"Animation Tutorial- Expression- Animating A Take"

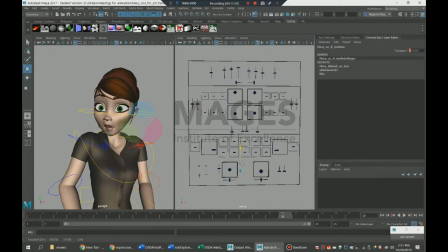[8:33]
So she's going from the curious to the shock to start at the end. So just a transition between the curious and the shock would have been quite a boring animation and quite bland, like it would lack any texture or any sort of impact.
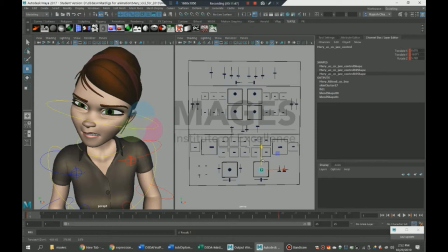[8:52]
It would just be a very slow, boring transition without a take.
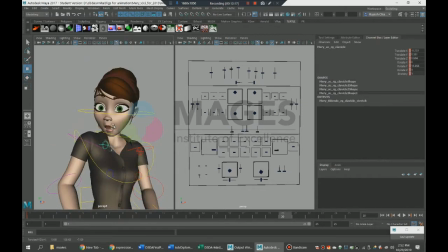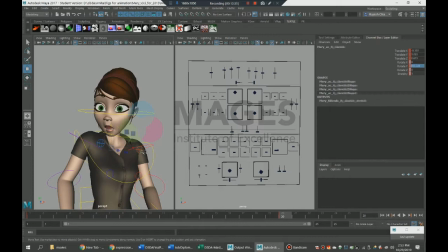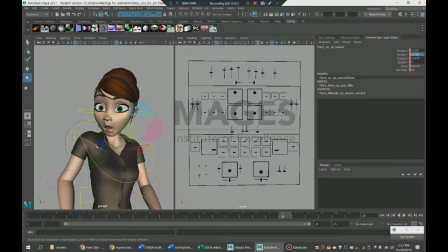Okay, so now we have the first and the last pose of the take.
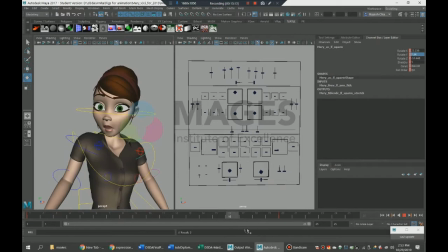[9:49]
5 is where I'm going to put down the anticipation pose.
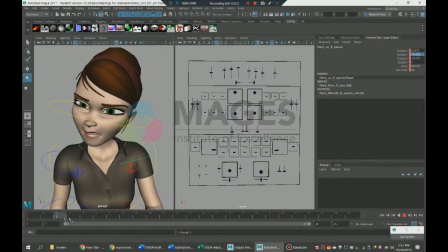[9:54]
So 5 is the squash pose, or the anticipation before the popping into reaction pose.
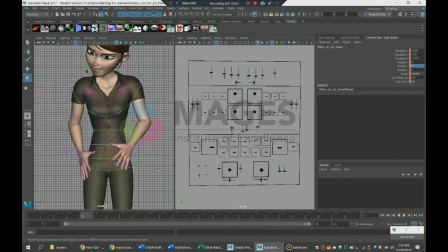So what I'm going to do is, as far as the main body is concerned, that is going to be the most delayed in terms of reaction,
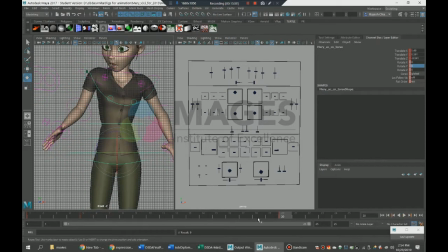[10:18]
and till about frame 5, the main body is not quite reacting to the shock, and it just starts from 5 onwards, whereas the chest will start from frame 3 onwards. The head obviously is going from the first frame itself.
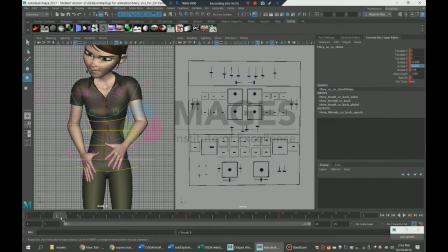[10:33]
So there's just a delay in the reaction. so that the expressions are the first to react, first to move, then the head, then the chest, and then the main body.
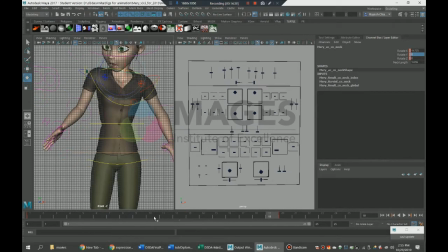So these are just the offsetted keys.
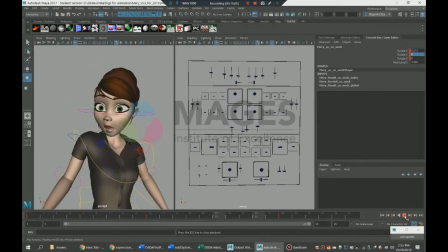[11:03]
Now I'm setting the head, the anticipation for the head, so which is the squash, so you bend the head down.
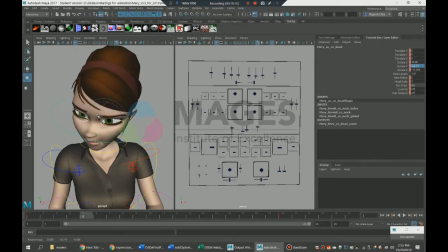I'm going to pop it into the reaction, which will be an overshoot of the reaction at frame 9.
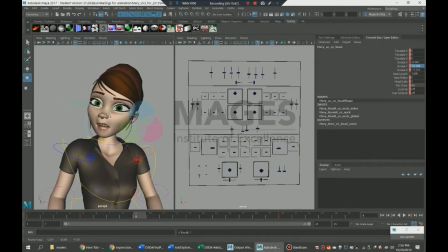[11:27]
And 16 is when it comes into the end pose, which settles at frame 20. So 16 and 20 are almost the same as far as the head is concerned.
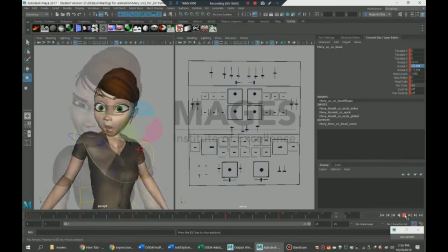[11:39]
The head has already come into position, so has the expression, and then the rest of the body is still getting there. So we have the anticipation at frame 5, but what I'm going to do is frame 4,
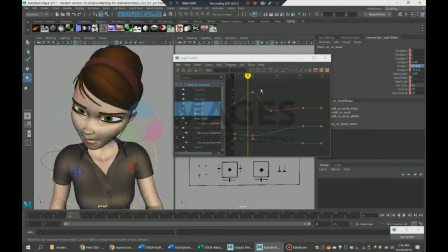[11:53]
I'm going to manipulate it so that it's favoring frame 5, which basically tightens up the timing of the action. So you go into the anticipation pose at frame 4, like 90%.
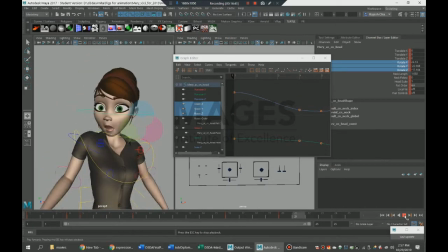[12:09]
Frame 5 is the pose, and then we're going to follow the same thing while popping into the reaction.
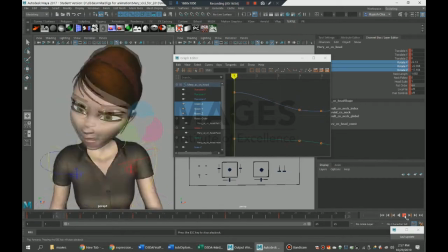[12:17]
Frame 8 is almost going to be the same as frame 9. So again, it just tightens up the animation, makes it a lot more impactful.